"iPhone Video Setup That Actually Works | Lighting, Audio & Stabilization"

There's two different angles. One is shot on an iPhone and the other one is shot on a $10,000 setup. And can you tell which one is which? Don't worry, not a lot of people actually can tell. So here's the real question. Do you need expensive gear? Buying the new gear is always exciting.
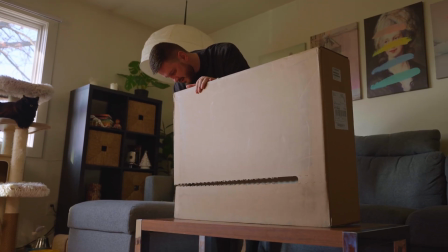[0:18]
It gives you that motivation to actually go out and create and do something awesome. But if you don't have money, don't worry.
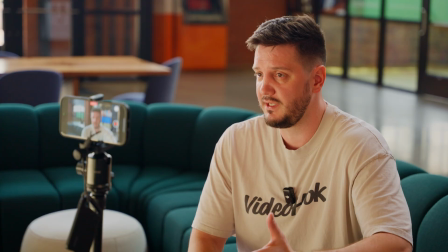[0:26]
You can get the best quality picture with just your iPhone. Okay, in this video, I will show you how to film yourself with just your iPhone, starting from a zero budget all the way up to the professional equipment that I use personally for my professional work. I will show you all that stuff and more, and hopefully that's gonna just change your mind a little bit. So now lighting, this is huge. Lighting makes or breaks the quality of your video. It doesn't matter what kind of camera you have. If your lighting is on point, you will be golden no matter the camera.
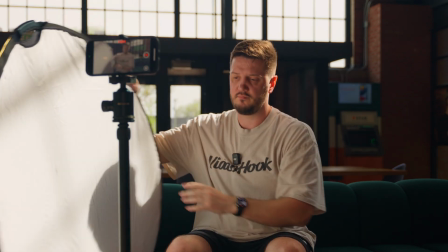[1:00]
Know how to bend and adjust lighting to your advantage. If you have, for example, set up like this, obviously I have this softbox with some amazing light.
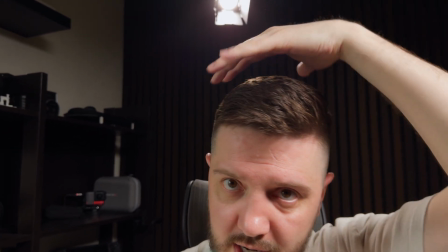[1:11]
Then I have the rim light right there to kind of like create this kind of glow around me to separate me from the background.
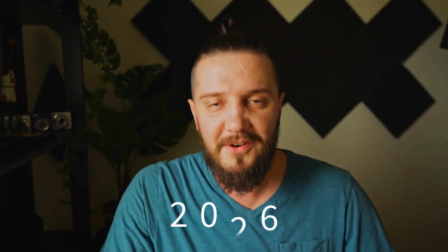[1:19]
But you don't need all that. I started way before shooting with just this. I'm gonna show you. I'm actually gonna go ahead and position myself right next to the window,
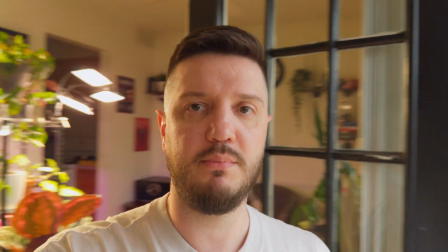[1:32]
not to the side, but just slide to the side.
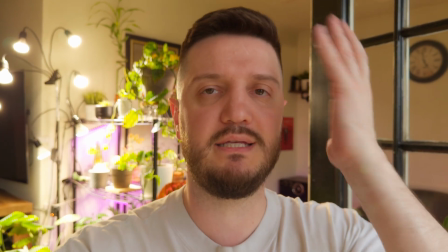[1:36]
So you see how it creates this just really nice fall off of this light on my face.
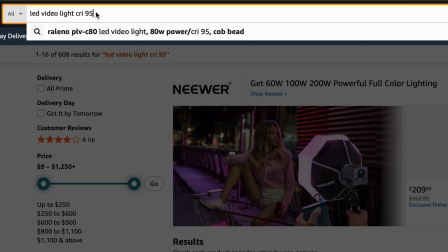[1:43]
If you don't have access to this kind of lighting, you can get a good quality lighting for like $100.
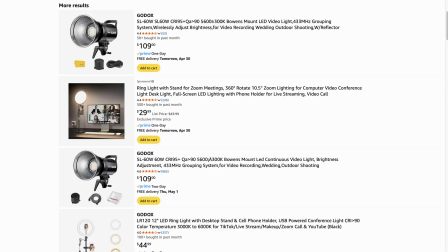[1:51]
There's Amaran, Small Rig, Godox, so many great.
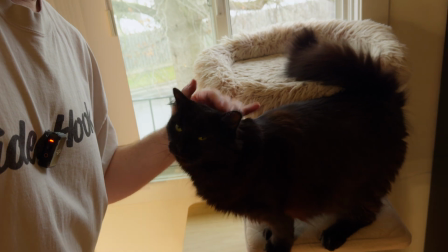[1:58]
Of course, she wants to say something. Hi, Wednesday. So there's so many options to choose the lighting when you just getting started.
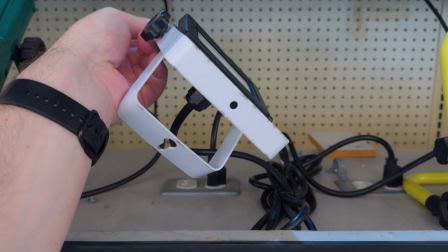[2:10]
And there's another hack. You can totally get lights from like Menards or some Office Depot or from just some regular store, and you can diffuse that light with just having a shower curtain.
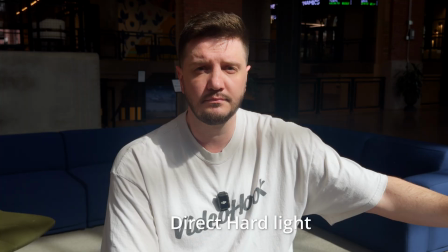[2:21]
If you shoot that light through the shower curtain, it diffuses that hard light, and it's just gonna be exactly emulating that window that I was just telling you about.
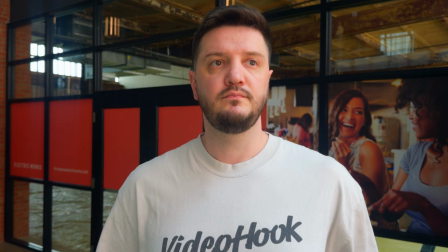[2:31]
MacGyver something and just use it to your advantage. But if you learn how to use the light properly, there's no stopping you. So I'm gonna show you how to set it up and prop it up the right way if you don't have a tripod. You definitely want to position your phone at the eye level, maybe just a tiny bit lower, especially with this kind of lens.
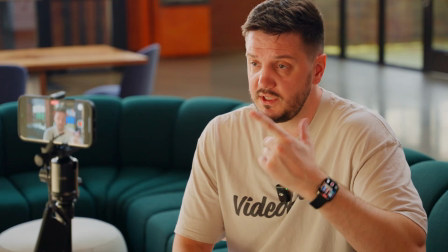[2:53]
This is about 24, it's pretty wide. Just to show you, I have a cat post that is scratching cat post, and I have a couple of books that I prop my phone, and I'm just talking to you guys right here. So there's no way you cannot find a way to prop it. There's some great YouTubers and creators that are actually propping their phones,
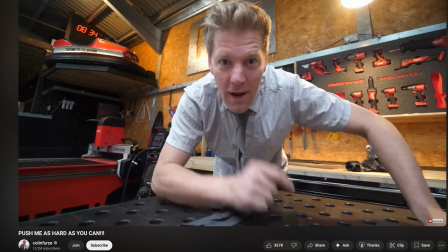[3:12]
and some of them just put it in the bookshelf or somewhere in the eye level. Wherever it is, you will find a way to actually prop it. Now, if you have money to invest in some solid tripods, you have those tripods that are universal.
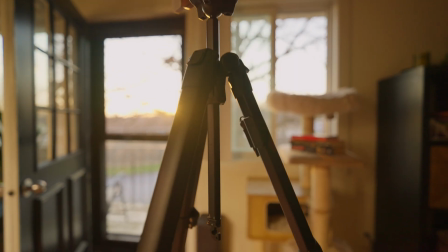[3:25]
You can actually attach a camera or attach a phone, and they have this unique hook on the bottom base where you can hang like a sandbag or some kind of bag or backpack to secure and make that stable so nobody can tip it over or blown by the wind. It's not gonna happen. Sound is crucial, absolutely crucial to your quality of videos that you're making.
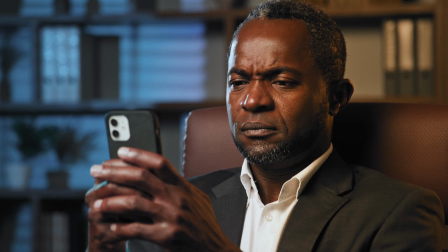[3:51]
If sound sucks, you're in trouble. There's programs that can bring the sound back to normal, but to be quite honest with you, get that investment right from the start. That's probably one of the biggest investments after you have obviously your phone, is the good microphones.